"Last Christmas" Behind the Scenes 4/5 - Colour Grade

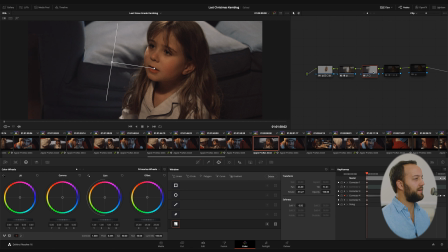So this is a square-shaped tracker that just slightly boosts the levels on the left side of the frame to match the right side a bit better, and we did that this time with just nudging the bottom of the curve there.
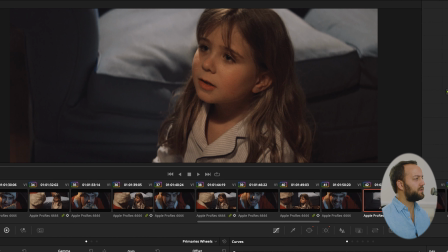Clicking this node on, you'll see that no color or contrast or saturation changes, but the background changes.
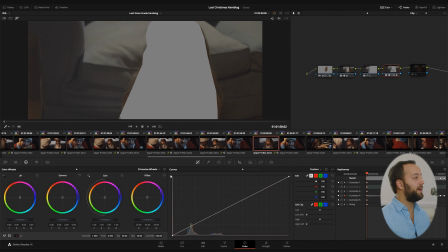What I wanted to do, and you'll see this here, is to cut out Polly and defocus the sofa behind her. We were shooting this with a set of these brilliant vintage anamorphic lenses called Toyo Ikes, and the set had a 32, a 50, a 100, and a 203mm lens. This shot really was perfect for like a 75mm over the shoulder, but because we only had a 50 and a 100, I had to make the call on which one to use, so I chose wider, and then actually we sort of slightly cropped in post to get the kind of frame that we wanted,
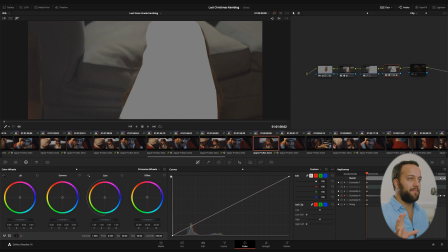which was a bit of a workaround. Because of that, it meant that we'd shot on this wider lens with less depth of field, but then once we've cropped in, it feels like there should be more depth of field, and there's a really cool way that you can add that. So basically, I've put a shape round Polly here, as you can see.
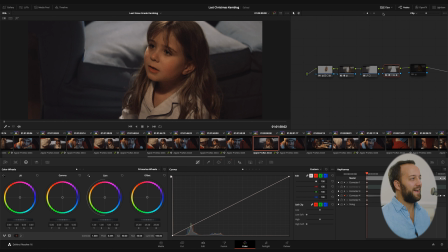I'll turn the magic wand off, and let's go into the open effects. What is this? This is a blur, and this is built into Resolve. You'll see that I didn't use the width and the height.
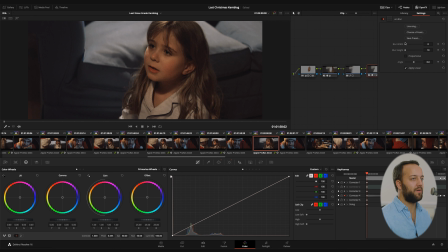I only used the height. Why did I do that? Well, I wanted to only blur using the vertical axis. Obviously that looks insane.
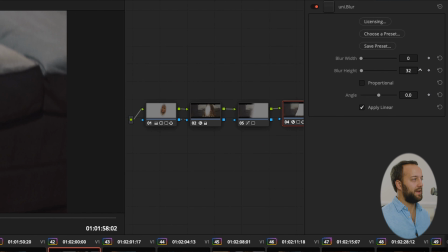Somewhere around here at 19 amounts of blur vertically, it felt like the way an anamorphic lens blurs the background,
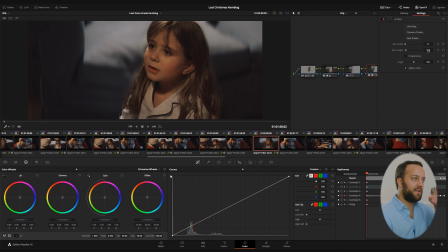which is that it sort of has these ovals that then make the defocused image sort of appear as if it's a bit more stretched, but only vertically. So to recreate that effect, I've only blurred the height of the image, which is a really cool way, I think, of giving that sense of
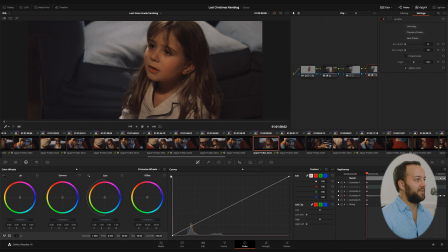anamorphic lens bokeh in post to slightly help give the sense that this was shot on a longer lens and not just cropped from a wider one. So that's a cool little trick there. Let's move on.
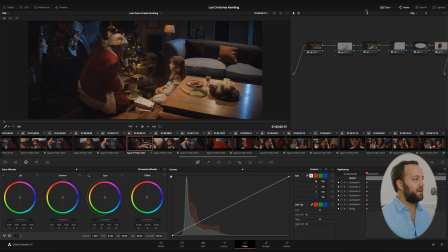In the wide shot, because it's a wider shot, there's lots more going in, but just what a beautiful, rich image I think that is to look at. That's there, Dan turning around in frustration. And actually, interestingly, on this lens, look how gnarly the sofa is.
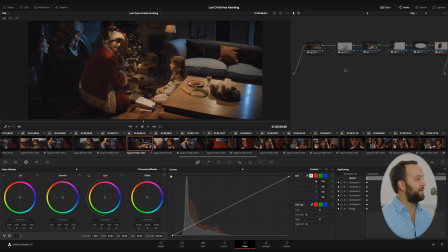It looks like it's sliding off the earth, and I don't know why, but that's probably anamorphic lenses for you. So I want to move at pace. I'm just going to quickly disable this, and you'll start to see now the sort of fine level of polishing that goes into wider shots to get them where you want them to be.
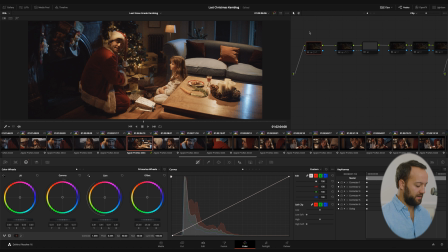So turning everything off, let's just turn things on one by one. This is just the LUT, which will be on the group post-clip level.
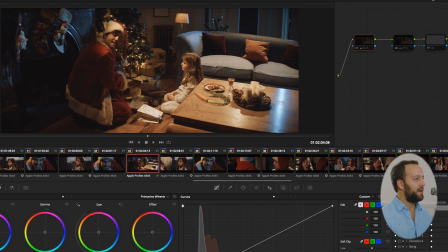And then specific to the clip, we have darkened it.
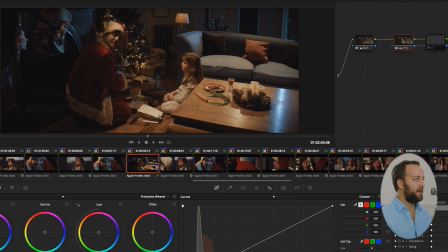We have brightened roughly the area where Dan and Polly are.
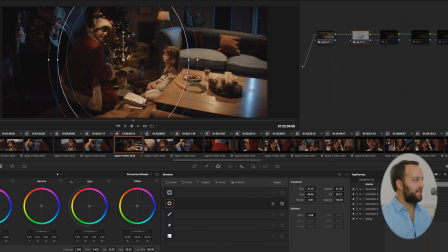and you can see the shape there that just sort of pops them a little bit brighter again. These linking bars we now know means that there's an outside node happening, and what is that doing? It's making everything that's not within this guy blue, as we've been doing before.
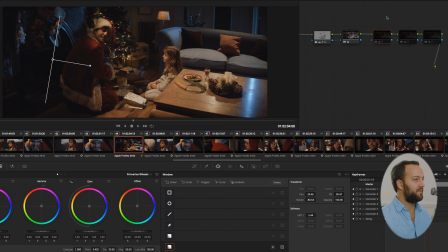What do we have here? We have a little vignette that's brightening the left side of the frame. That might look a bit bright, but that's because the next node is a sort of overall vignette which darkens everything. And obviously without the one before in it, I probably just thought that's actually now too dark. It looks like we've lost information.
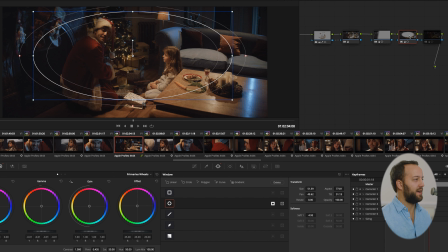So let's just brighten that before it gets to this overall vignette, which again just helps guide the eye to who we're looking at in the middle of the frame.
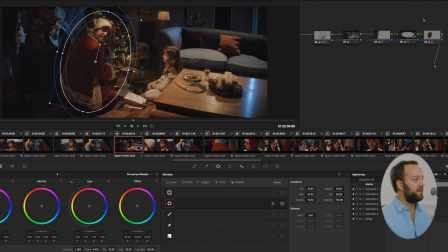Then the last one is just a vignette on Dan, who felt slightly darker in relationship to Polly, and because he's sort of the focus of the shot, deciding whether he should make a run for it or not, I wanted to have him slightly brighter and make sure that your eye goes to him as he turns around.
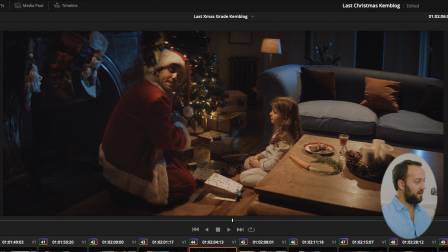So again, I can just disable that, hit Alt-D and have a final look at what all of those lovely nodes are doing. Yellow and bright in the wrong places and all sorts of stuff. And now I think the eye goes to Dan as he turns around and decides whether to make a run for it.
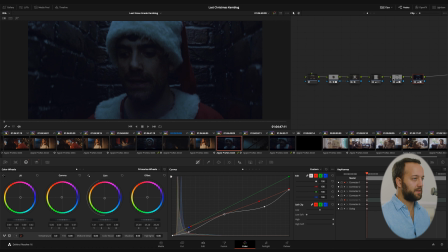We're now in the chimney, so if you haven't seen the film yet, big spoiler, Santa ends up in the chimney, as he should.
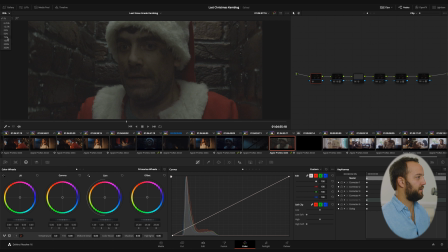The first thing that I want to say is that we shot this in such a hurry at the end of the day that we didn't have time to get a diopter in front of the lens, which meant that the image was ever so slightly out of focus on the background on the bricks and not on Dan's eyes, our actor's eyes.
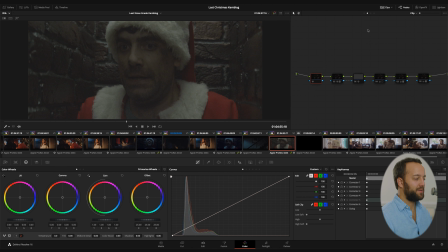So that had to be fixed. All of the work is being done on a clip level, and generally that means that the more work is being done on a clip level, the more tricky that particular shot is, because it requires lots of individual adjustments and not just a sort of overall look.
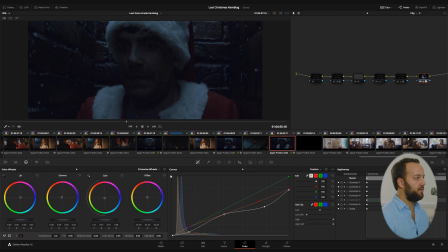At the end of the chain, you'll see here that there's actually no LUT on this, and this was just a manual grade I did.
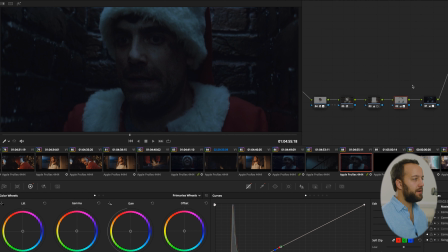Any of the LUTs I tried just crunched the image way too much. With everything on, color-wise, we've got the overall look here at the end of the food chain, and then these two are just changing the look of the highlights on the Santa costume in order to keep the sort of sense of blue moonlight as we had in all of our other shots in the
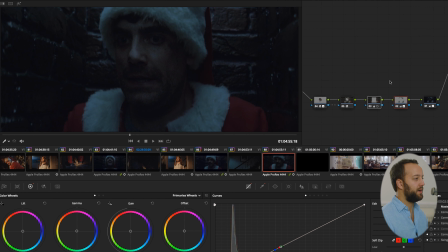film in the main living room. I didn't want the color to be pure white, so I brought it down a little bit and slightly blued it off. These two are doing two things together. One of them is affecting the brightness of Dan's face, bringing it up.
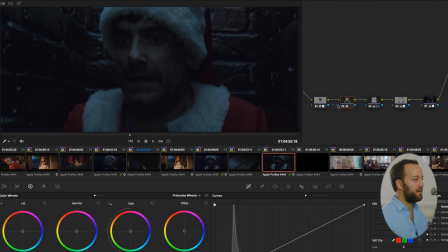And the other one is an outside node, and we know that because of this joined line.
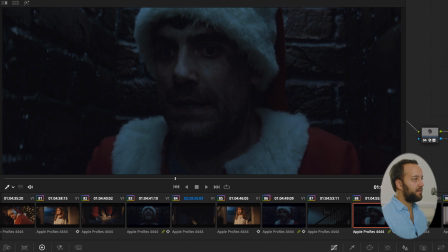And it's actually blurring the background. Once I'd keyed his face, it occurred to me that I could use that key to make a key that was affecting everything that wasn't that in order to blur the bricks again.
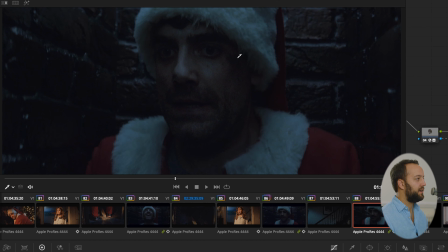And I think you'll agree that it just really subtly brings the focus back to his eyes as if they are in focus. And it stops you looking straight at the really sharp brick texture behind him and to the sides and noticing that they're actually more in focus than our actor's eyes,
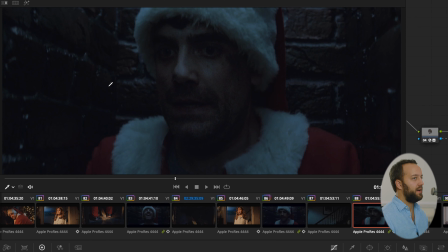which obviously isn't the intended result. And again, I've used only the height blur so that we get the same
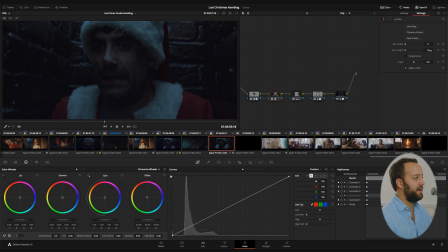sensation of the anamorphic sort of vertical bokeh smearing the out of focus areas.
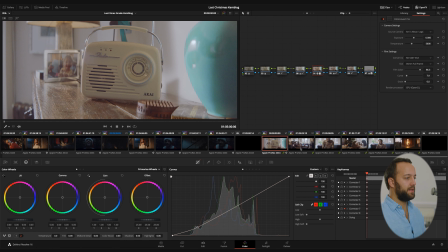And now we're on to the last setup, and this is the daytime stuff.
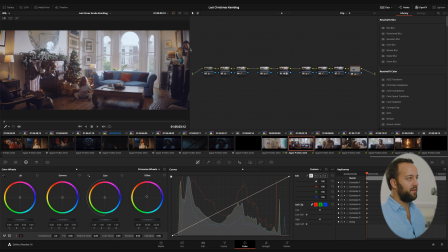And you'll see here just how much is going on with all of these different nodes. Why, I'm not sure, but it was just particularly hard to get the look we wanted for these daytime shots. At one point I've used the LUT, another point I've just graded by eye, and now we're actually using the Film Convert plugin in order to set the colors and contrast for the look of this shot. Why? I don't know. It just seemed to work better. But I guess the point here that's interesting is that you don't always have to use the same sort of pipeline.
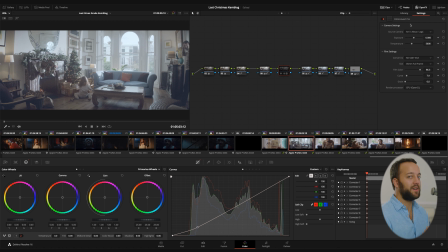3 different ways of achieving the same result, which is turning that log footage into Rec 709.
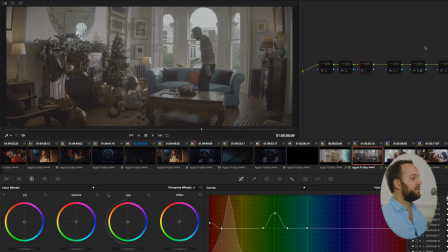So that's everything off. That's a log image as it comes in.
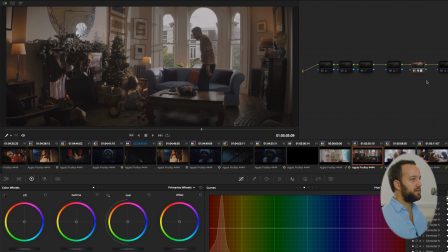That's the look that I went for, and you'll see now that the look is sort of in the middle of the node graph there.
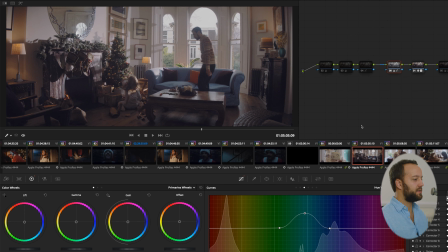This before was obviously boosting the brightness, and then there's some sort of specific color saturation stuff I'm doing. So I'm affecting the hue versus saturation of the blue channel, which is probably the sofa.
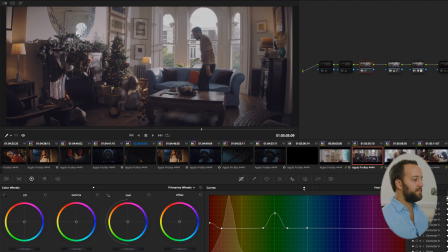This here doesn't immediately seem obvious, but it's affecting the saturation of the greens and of the reds.
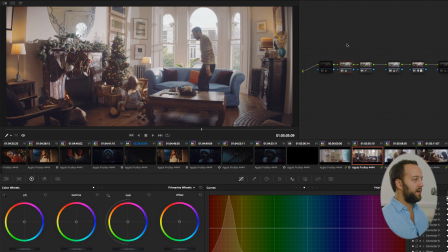This one, again, is brightness.